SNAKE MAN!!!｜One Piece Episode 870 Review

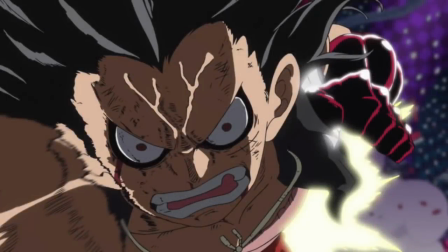[0:00]
Hello and welcome to The Grand Line Review, your source for everything One Piece. So I just got finished watching episode 870, and while I don't normally do anime reviews, I think it's time to make an exception in this case, because this episode deserves some recognition. If you're familiar with my channel, then you're probably well aware that I have an exceedingly low opinion of the anime, and the trifecta of companies milking it for profit.
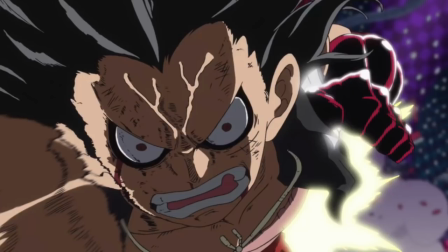[0:19]
However, in the interest of fairness, I have to give credit where credit is due. For the most part, this episode was just bloody fantastic.
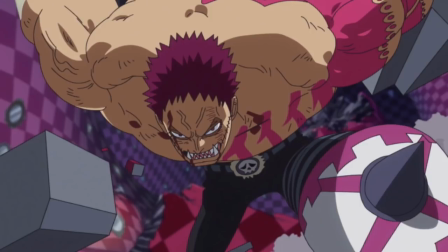[0:25]
I mean, yes, it does start out really slow with some anime additions of Luffy's training, but as soon as we kicked into gear with Snake Man, episode 870 had me visually captivated right up until the To Be Continued screen, which came about far too soon because I just wanted more.
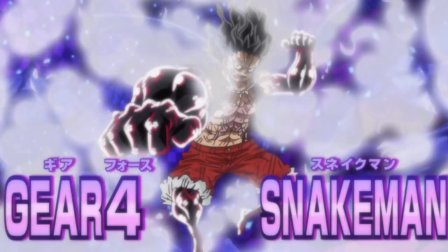[0:38]
Now, this spiking quality isn't too unusual because Toei do generally nail these incredibly important events, clearly investing significantly more into them than the average episode. And first up, the Snake Man transformation was simply beautiful. It had an air of power to it that I think was very much missing in the manga,
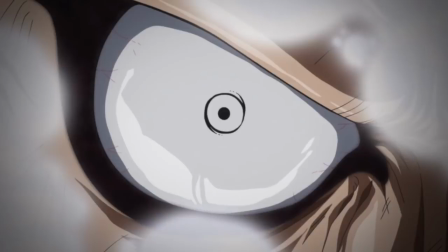[0:53]
although my personal favorite part of it was when we got a closeup of Luffy's eye and saw the pupil transform in that stunning spherical formation. It's such a little thing, but it really hammers home the idea that this is an entirely new form.
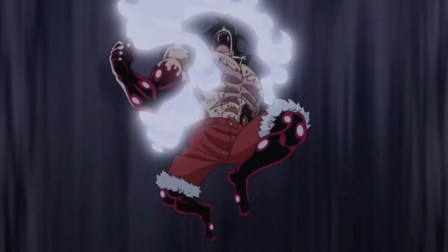[1:04]
It was just completely beyond my expectations, especially seeing the beginning of it at the tail end of episode 869. I'm incredibly glad that they brought completely new animation to the table, and I have no doubt that this is going to become one of those iconic moments in the series that gets shared to bring people into One Piece for years and years to come.
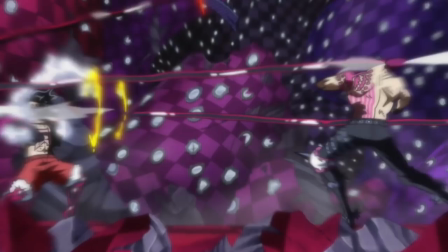[1:20]
That's before we even get into the fight, and I am extremely happy to report that this episode was mostly non-stop action once it began. None of this 30 second standoff business or feeling too much time showing characters breathe at great length. It was just solid content.
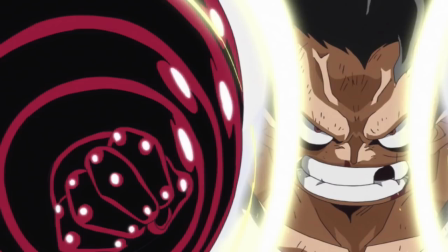[1:33]
Although I will say that the initial jet culvering didn't quite have the impact I was anticipating, but also that's quite forgivable because Snake Man isn't some super-powered form. It's entirely focused on speed and maneuverability, with fairly average strength punches really.
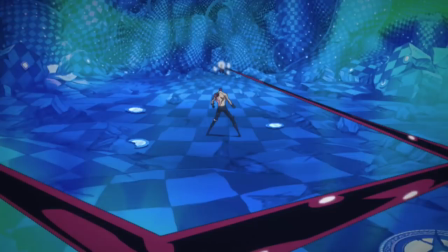[1:45]
But also with that said, many of the other Snake Man hits proved incredibly satisfying, absolutely nailing the impact with both visuals and audio.
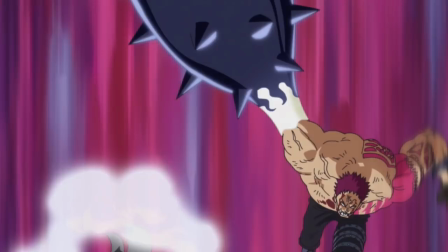[1:52]
And that of course also extends to the hits of Katakuri, who felt like an absolute powerhouse, especially when using the Buzzcut Mochi techniques. Like, oh my god, when they landed, it felt like it hit me, which is fantastic, exactly the effect we want. And on a more minor note, this reminds me that a huge part of why some of these impacts felt so great was to do with the animation of the environmental destruction,
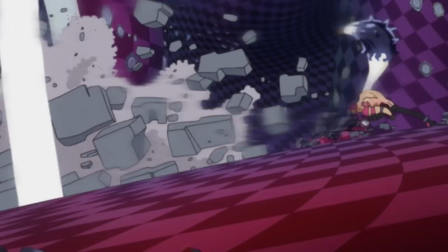[2:12]
particularly in the case of the first Buzzcut Mochi. The wave of destruction it creates is just so powerful, and it's something that I don't think we get to see done very well or even at all for the most part in modern One Piece fight sequences.
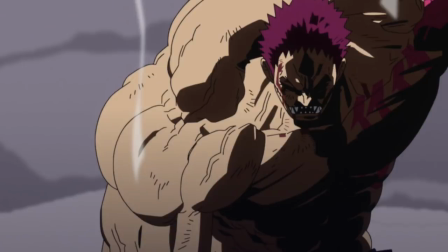[2:22]
The characters were also completely on model during the episode, with some portions even looking like they were ripped straight from the manga. In particular, I'm thinking of the shot of Kartakuri after he slams Luffy into the ground, a shot which I remember lingering on for quite some time in the manga, because it just looks so damn cool. And that is exactly what I wanted to do here in the anime.
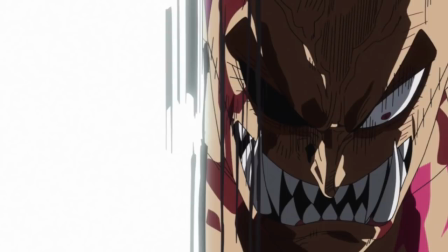[2:39]
Although speaking of that motion though, I was slightly annoyed when we came back from the putting in Sanji stuff, and they decided to show Luffy being smashed into the ground again. Not even in a very abridged way either, they just straight up repeated the scene. And as much as it was a stunning scene, that does annoy me a bit, because at that point I was 100% on board and ready to move on,
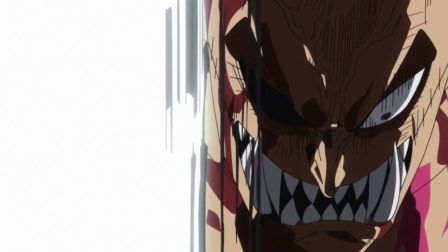[2:57]
and then we get 40 seconds of action we already saw after an entire filler scene,
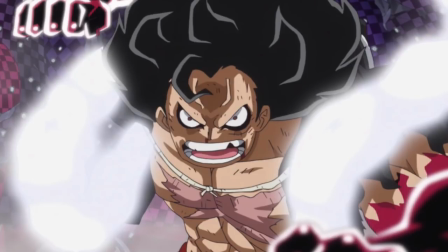[3:01]
so it just brought the pacing to a complete halt, which is a shame, but luckily this episode had the content to start it back up again, with a very satisfying clash between Luffy and Katakuri. And I really could go on at great length about the rest of this battle, but I fear it would just become redundant.
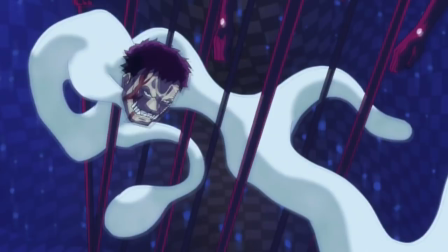[3:14]
It's a fantastic fight, beautifully animated, and for a very rare instance in this series, One Piece was done justice. this.
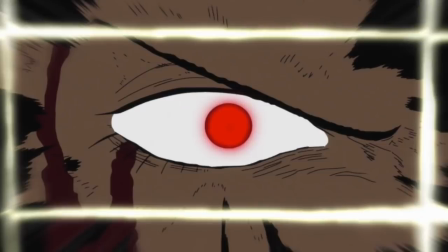[3:20]
If every episode had this kind of care and effort put into it, One Piece would be hailed as the greatest anime of all time, I have no doubt.
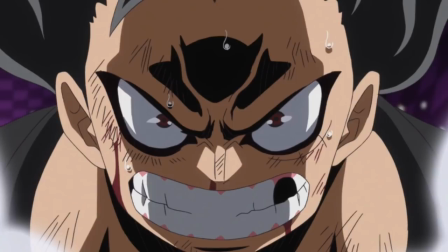[3:27]
But oddly enough, it's episodes like these that really reinforce me into being so harsh on others, because this episode proves that Toei has incredibly talented staff, and when they are given the appropriate resources,
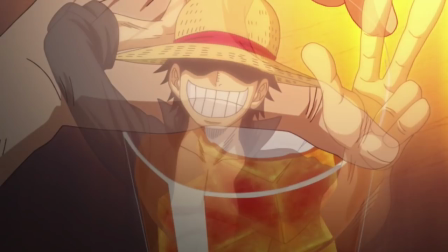[3:37]
they can knock it out of the park. As much as it's such an easy solution to the One Piece problem to say that Toei just don't hire great people, that's not true. It's just that the people they hire are never allowed to really do their jobs. And having said all of that, look, this episode is far from perfect itself.
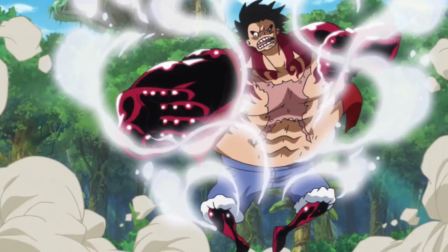[3:50]
I've already made mention of the Sanji putting interlude, but also the stuff with Rayleigh in the beginning was kind of painful, considering that the last episode ended with transforming into Snake Man. And then it takes up until about eight minutes into this episode before we actually get to see the thing that we were so excited for. And a lot of this whole sequence is very much reused Gear 4th animation, which sticks out pretty obviously.